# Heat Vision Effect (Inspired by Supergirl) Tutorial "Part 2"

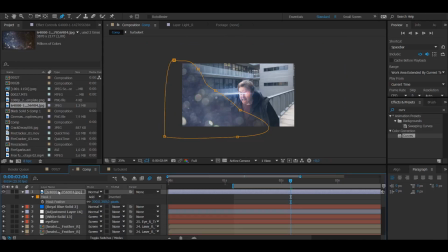(12:19)
And then I'm going to change this to screen to get rid of the blacks.
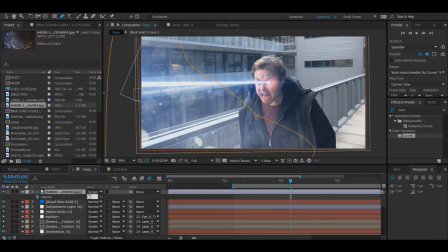(12:25)
Now, of course, it's a bit too bright almost. I'm going to change the opacity from 100 to 60 to 50. Nope, 60. And then we're going to add in some curves, just up it a bit.
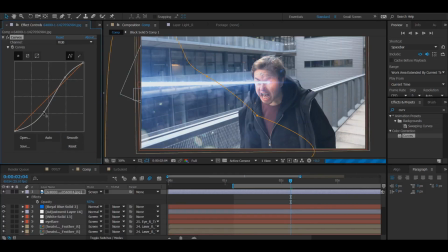(12:38)
And then we're going to drag it down to get some more contrast and some more gamma to it. And there you go.
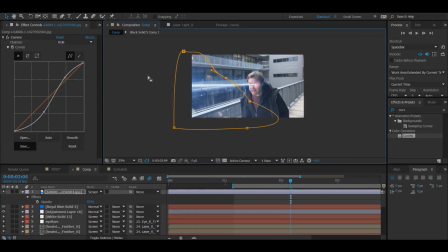(12:43)
Now it looks like the bright light is actually affecting the lens, like showing the dirt and all that.
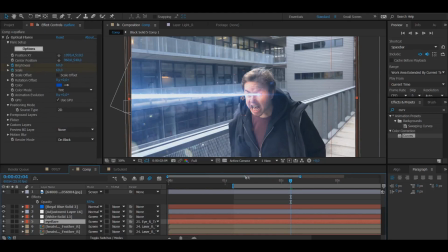(12:48)
Yes. I'm realizing now, of course, that I haven't tracked any of these effects, which I have to do. So I'm going to go back to where I actually used the effects, which wasn't on my second. That was bad of me. Try to do all of your effects on the frame that you want everything to be,
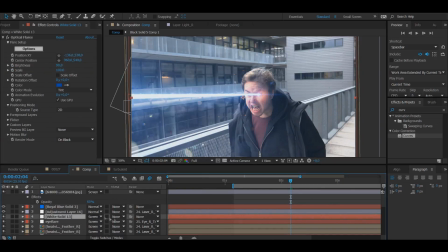(13:04)
because otherwise you can mess up when you're trying to add in, you know, parent the trackers and all that. And then, of course, I need to create the actual opacity animation here, because all of these lights, they shouldn't be visible now before my heat vision is out.
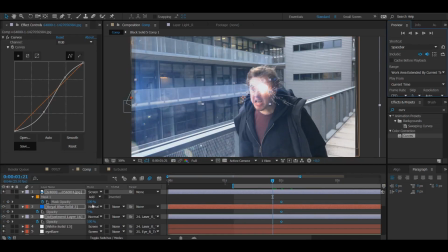(13:17)
Here we go. Stopwatch 000 opacity.
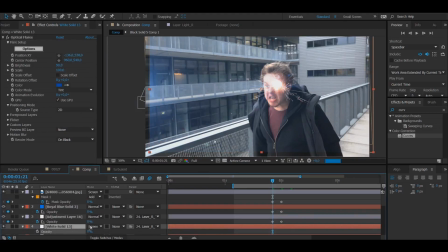(13:26)
Missed the lens flare, so opacity and I realized now that I forgot to even press in the stopwatch. This is why pressing the stopwatch is important. I hope it actually is a stopwatch, because that's what I've been calling it. There we go. Now I'm pressing it. from 0 to 100. Yes.
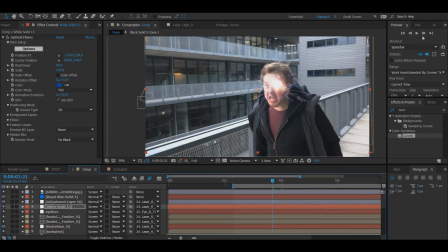(13:45)
And there we go. Now there's no light effects until I'm shooting out my heat vision. Now you're going to want to customize these yourself, you know, like how you want it to be, because this might not look, you know, correctly right, that it's just an opacity. You might have to do some masking to it so that all of the lights are not just like a simple fade-in.
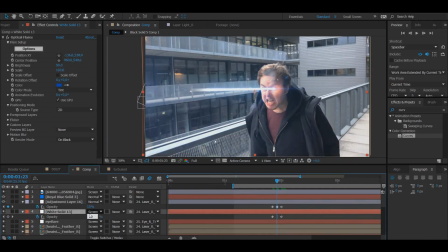(14:04)
Now I'm just doing some very quick adjustment to change the opacities and all that. Make it look a bit more natural. I'm gonna drag in this layer here. You're realizing that I didn't click mask path, so now I'm clicking mask path again. Going back and now I have to drag this out. Oh, there we go. Yeah.
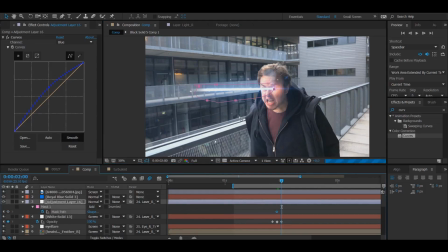(14:23)
So now I have like a more of a forward animation for this color change here. And now this is going to surprise you all, but it is essentially done now. My effect is complete. Of course, it's not actually, you know, it's not fully complete.
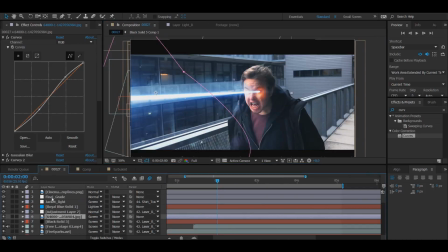(14:41)
The original time I made my version of this effect, it took me around 3 to 4 hours, and all of that is in the details. You know, you want it to be as detailed as possible. Now I've tried to go through this as quickly as possible, so it's not going to be super detailed.
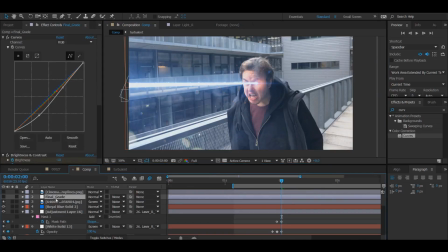(14:55)
You know, it's all about your own personal things, also how you want it to look yourself. And now I want to add in some final color correction, some final grading. And instead of doing that myself, I'm just going to go back to my original comp here, and I'm going to copy these final layers here,
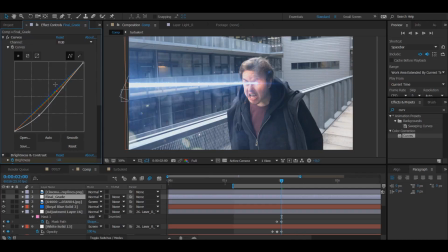(15:11)
and I'm just going to go through what is in my final grade layer. So I have some curves, I have some brightness and contrast, and I have a transform.
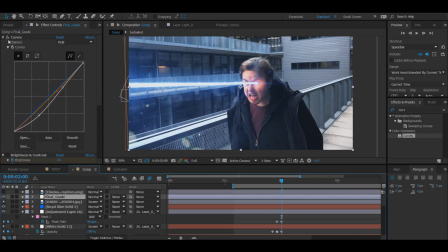(15:20)
This is how it looks with my curves. You know, I really like try to change it, because again, I want to bring the blue forward. You know, again, this thing here is completely personal, and it's all up to you, because I don't know how you want your grading and how your color correction to be.
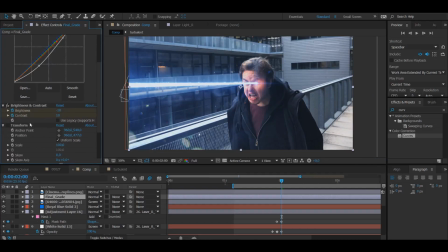(15:37)
And then of course I have a transform effect. Why do I have a transform? Well, I'm adding in a letterbox here to make it look a bit more cinematic, which is why I use the transform to move myself up a bit into the shot.
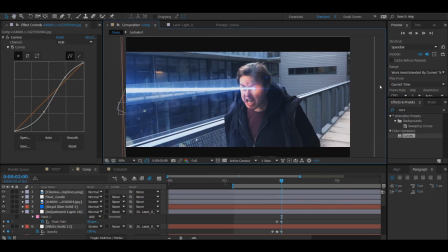(15:47)
But yeah, no, here we are. As you can see, I do think that they are similar. They're not the same, of course, which, you know, it's never going to be exactly the same.
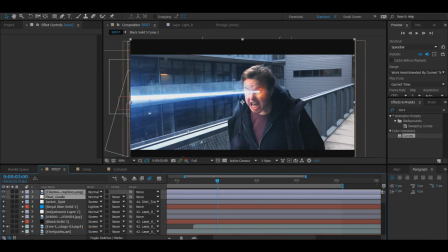(15:55)
I feel like the main difference is my eye. You know, in my tutorial version here, it's a lot more subdued, while in my shot version,
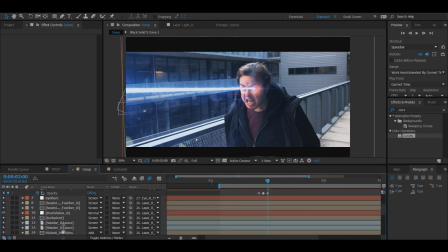(16:03)
in my original actual shot, it's a lot more like orange and a lot more pronounced than it is.
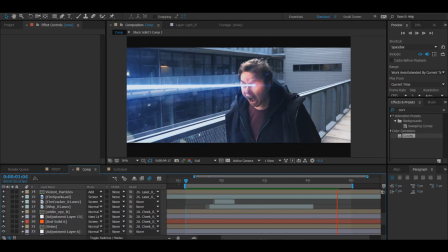(16:08)
But again, it's all down to personal taste. But yeah, this is how I essentially went down to make my Supergirl inspired heat vision effect. And here you can see it in action. And hopefully I haven't missed anything, because I feel like I'm pretty much done now.